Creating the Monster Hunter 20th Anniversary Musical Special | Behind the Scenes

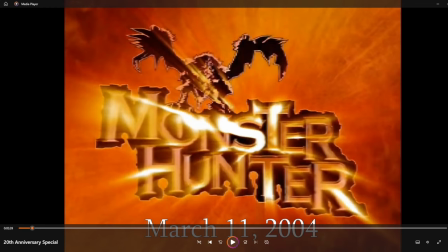I went for the Japanese release dates for all the games, as I felt like those are like the proper release dates of when the game came into the world. You know what I mean? The challenge there was there are multiple instances where I kind of have to cheat a little bit. Where, especially when Monster Hunter is starting to get a little bit popular, a little bit bigger, and a bit more money into it,
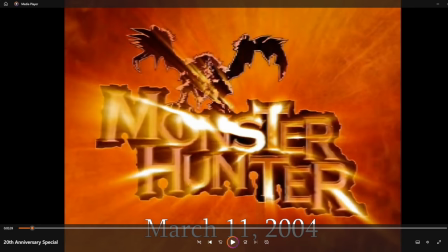you kind of get into the realm of spin-offs and other games and whatnot like that. And what can kind of happen there is I'll have, say,
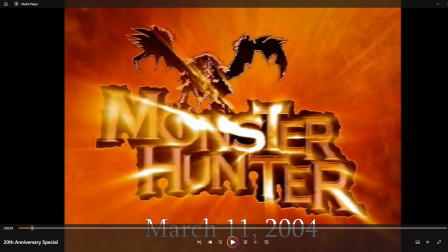Monster Hunter Rise comes out in a certain date, and then in this video, I want to go Rise into Sunbreak for the sake of storytelling for that matter. But in the reality, in timeline, Rise comes out, then Stories 2 comes out, then Sunbreak comes out. And I felt like that kind of choppiness would kind of detract from the video itself.
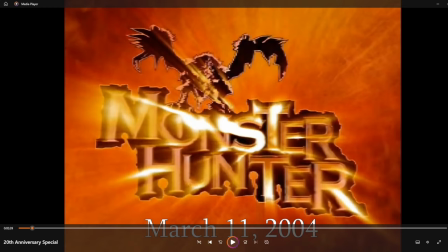So I do these dates. I like having these dates in there just to kind of mark the progression of history. But ultimately, they are a little staggered out of order due to the release dates of certain spinoffs and how they kind of clash and collide with the release dates of main games and expansions.
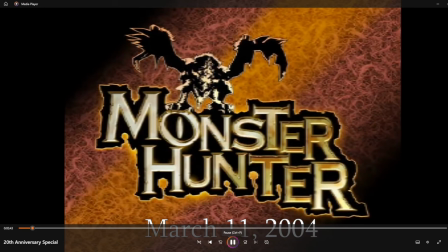Also wanted to just hang on to the shot for a little while.
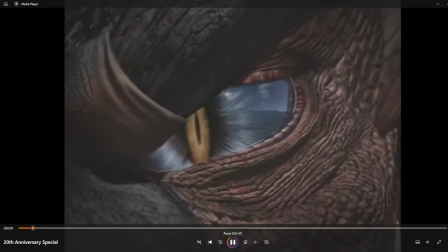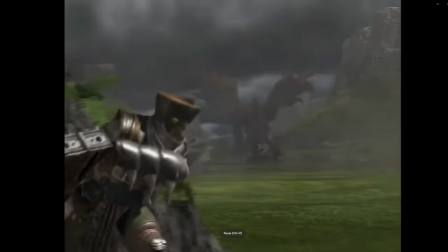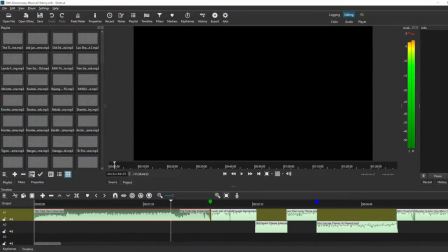Okay, so let's talk about all this stuff. So, Lands Full of Harvest, that's the introduction to the forest and hills. It's kind of like a nice, it's a very memorable piece. It is something that, you know, you load into the first map and the first Monster Hunter, and that blares out as like an introduction to the map proper.
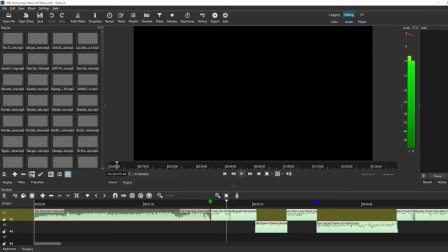And then that flowed very well into the old jungle theme. Yeah, because this one has a nice bit of a fade out to it, so I could kind of just lead into whatever I wanted. Old Jungle Theme was a very natural choice for this video.
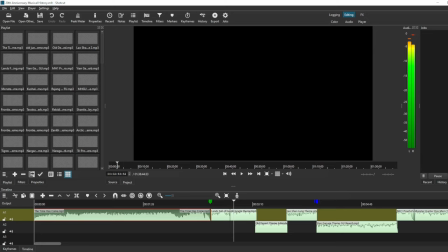Though simple, I think it's a very effective map theme. It's more or less Rathian's character theme as well. And it is, I find, very synonymous with old classical Monster Hunter. The percussion behind it has just a lot of movement and kinetic energy behind it that really drives that track.
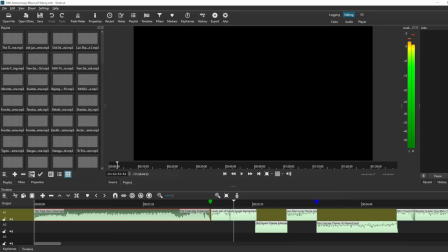It feels like a chase, like a pursuit. Something's chasing after you.
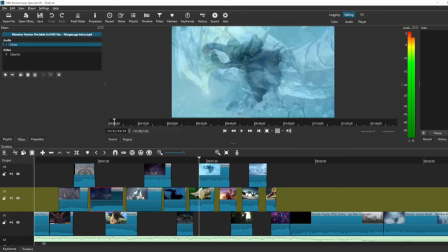And there wasn't really much of first-gen Rathian to work with, so
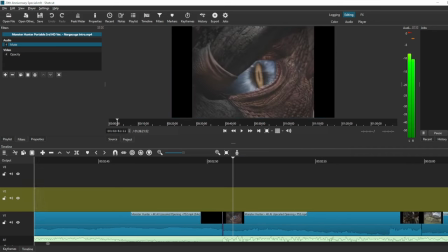we go with, I took an upscaled version that I found of the original intro for the original Monster Hunter,
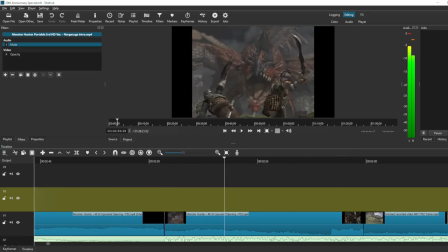and like the Rathalos chase intermixed in fits what I'm looking for very well.
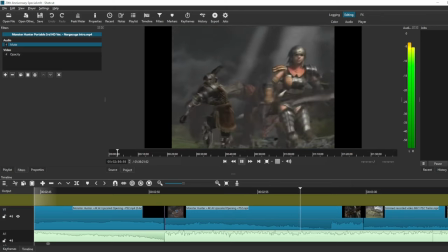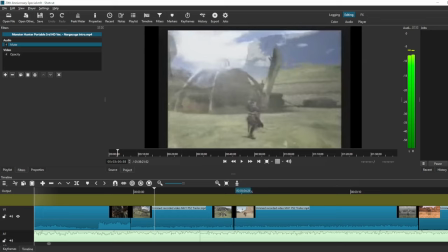And then after that, after I have that little bit, we're going to get into a very common trend in this video, which is I need footage. I don't really want gameplay with HUD and whatnot. I want something with a little bit more of a cinematic presentation. So we're going to be going with a lot of trailer footage. So gameplay trailers, E3 trailers, cinematic trailers,
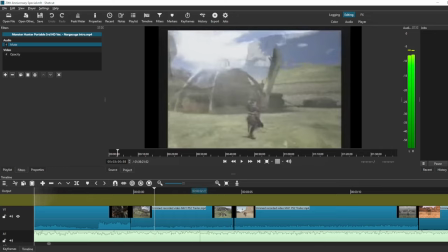all this kind of stuff is a lot of padding, more or less, to kind of let the music do its thing.
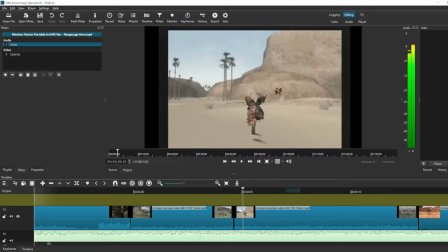But, you know, trailers are... For gameplay trailers like this, what are they but movement and action set to music anyway? Like, that's kind of what trailer footage is built for. So naturally, it fits very well into this kind of project and just kind of fits the pacing.
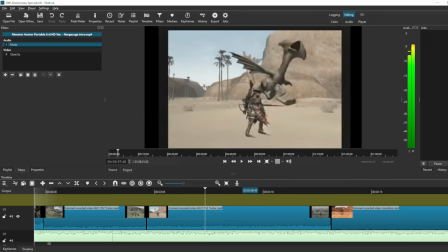It was mostly just a matter of making sure that the video and trailer footage that I was picking tonally matched with the music that I was using. A lot of monster intros used, too. So, like, the desert theme pops in and we cut to the Monoblos intro.